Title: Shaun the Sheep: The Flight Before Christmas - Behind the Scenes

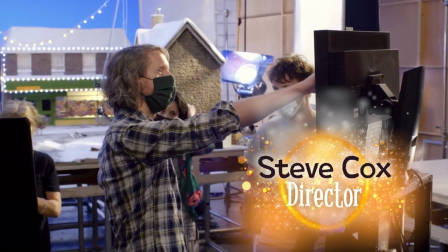I'm Steve Cox and I'm the director of The Flight Before Christmas, Shaun the Sheep Christmas Special.
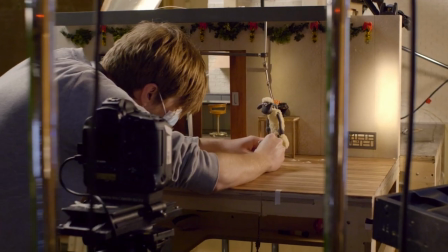So the heart of the story is all about what we value at Christmas. Shaun is excited in the very beginning of the film.
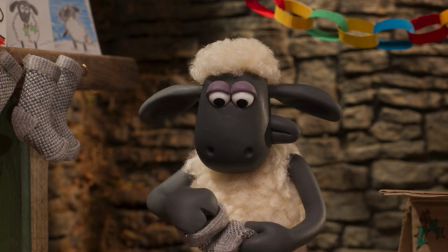He wants a big stocking full of presents. Throughout the course of the film he learns of what's really important at Christmas is your family and your friends.
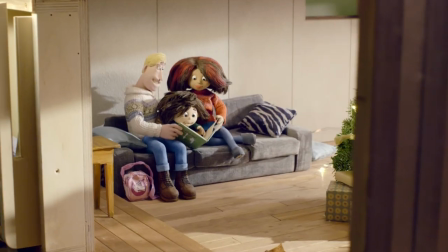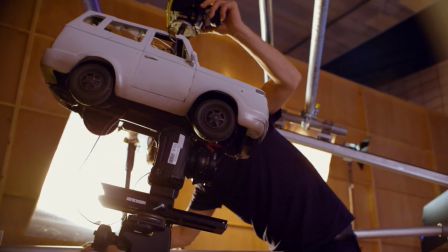We're so used to seeing the Shaun the Sheep world. This is the first time we've really seen it at Christmas.
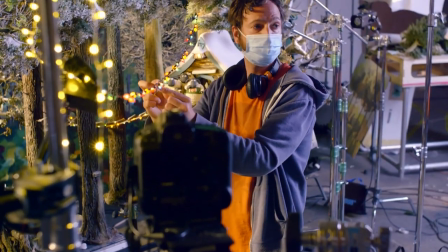We used absolutely millions of lights on the film, kept having to buy them in halfway through the shoot to kind of keep decorating stuff. Fairy lights draped across everything. Fairy lights from all the street lights and all around the windows in the buildings.
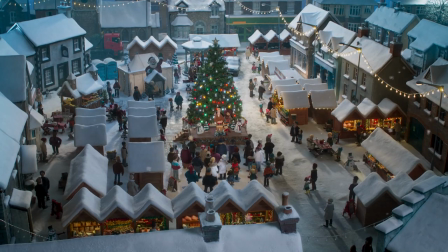It really transforms the set with all those lights on.
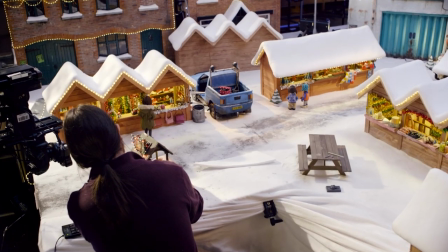Christmas Market was something really big to get stuck into that was new and different.
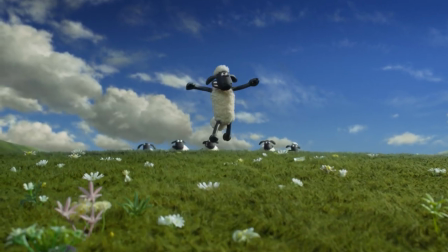I mean, I'm so used to the green world of Shaun that for it suddenly to all be white at first, that was like, whoa. Beaky, the producer, was like, oh, God, we're going to cover everything in snow. Is that really going to be time-consuming?
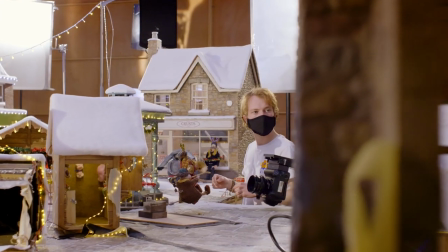But in fact, did us a favour because a blanket of snow, it actually does what it says. Covering stuff in loads of white fleece, miles and miles of it. Rolling it over hedges.
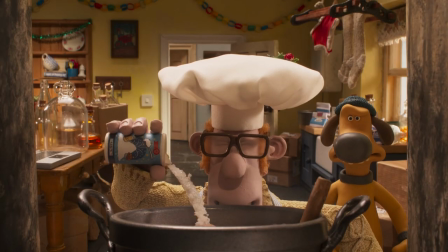What we haven't used before is marble dust to sprinkle over everything and just give everything that sort of glistening effect.
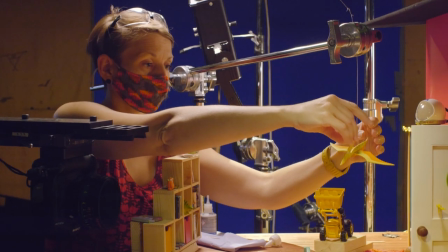the most challenging puppet that came up was bits of bits of bits I get frozen in the ice block
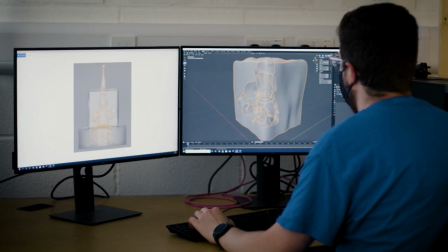so we ended up 3d printing a box around him to look like ice
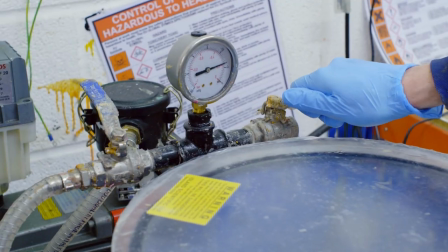molding that and casting it in clear resin so
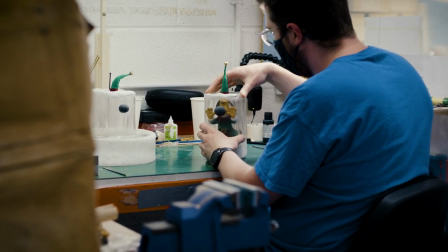the ice is obviously see-through so there's nowhere to attach to it so what we ended up doing is putting little steel hoops at tiny tiny ones at the corner of
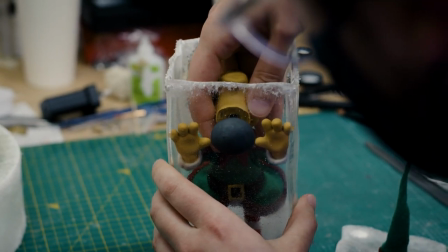the top of the ice block and then it had fishing wire coming off each corner and it was almost like a marionette puppet set up. The animator would like twist each corner to make him swing himself around and slide and things. So the trick was to try and get him not to move but also to get the block to move in a realistic way with the weight.
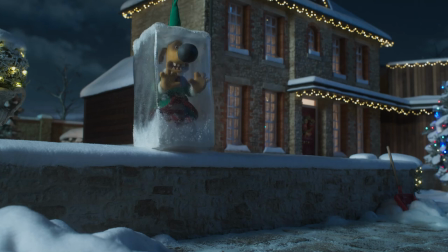And yeah it's a funny scene it's a good one. One of the most challenging things about this production, I don't know if everyone knows but we have been shooting it during the coronavirus pandemic our
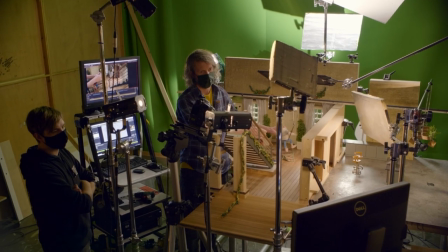units we've made them larger so that we can have social distancing we had to make these huge sets that felt like they were just sort of sitting in the middle of a unit so it's really difficult to feel together
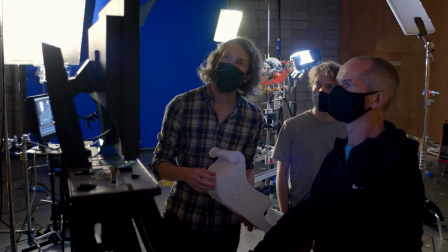but we got around that we had a daily morning meeting we had it on zoom we actually had every single
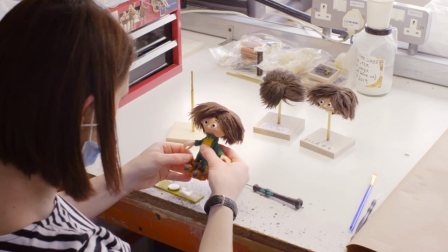person on the crew attend and it's things we hadn't thought about like getting puppets to the animators we have a certain number of puppets we don't just have one sean sorry everybody we do have about 18 sean the sheeps i think
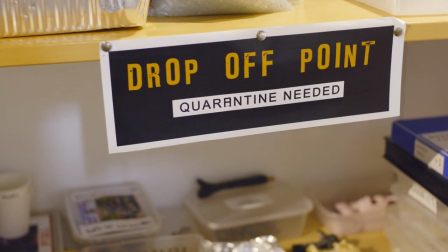but making sure that when they've been used by one animator they're sanitized properly and obviously that can cause challenges because their mouths are made from plasticine they've got fluff all
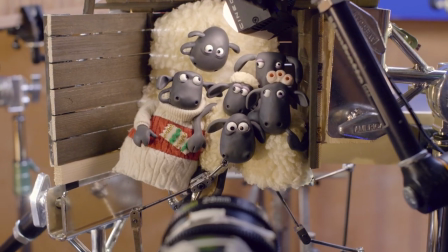over them so we've been coming up with new ways to make sure that everything's
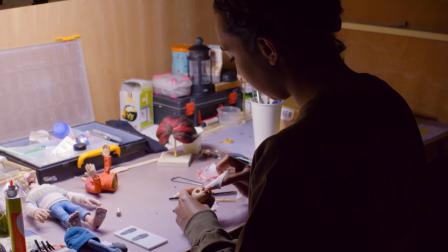clean ready to use for the next animator Christmas is magical isn't it in half an hour we've crammed in loads of exciting things we've tried to kind of get that magic in into Christmas we've got flying sway it's not only a comedy it's not only heartwarming there's action there's a chase sequence it's got the whole emotional range going on lots of presents under the Christmas tree and big stockings and the gags are really good the sets are beautiful the characters are great we've tried to stretch everything as far as we can every gag every emotional moment. Overall, it's just a lovely, heartwarming, Christmassy tale, and it's just going to be loads of fun.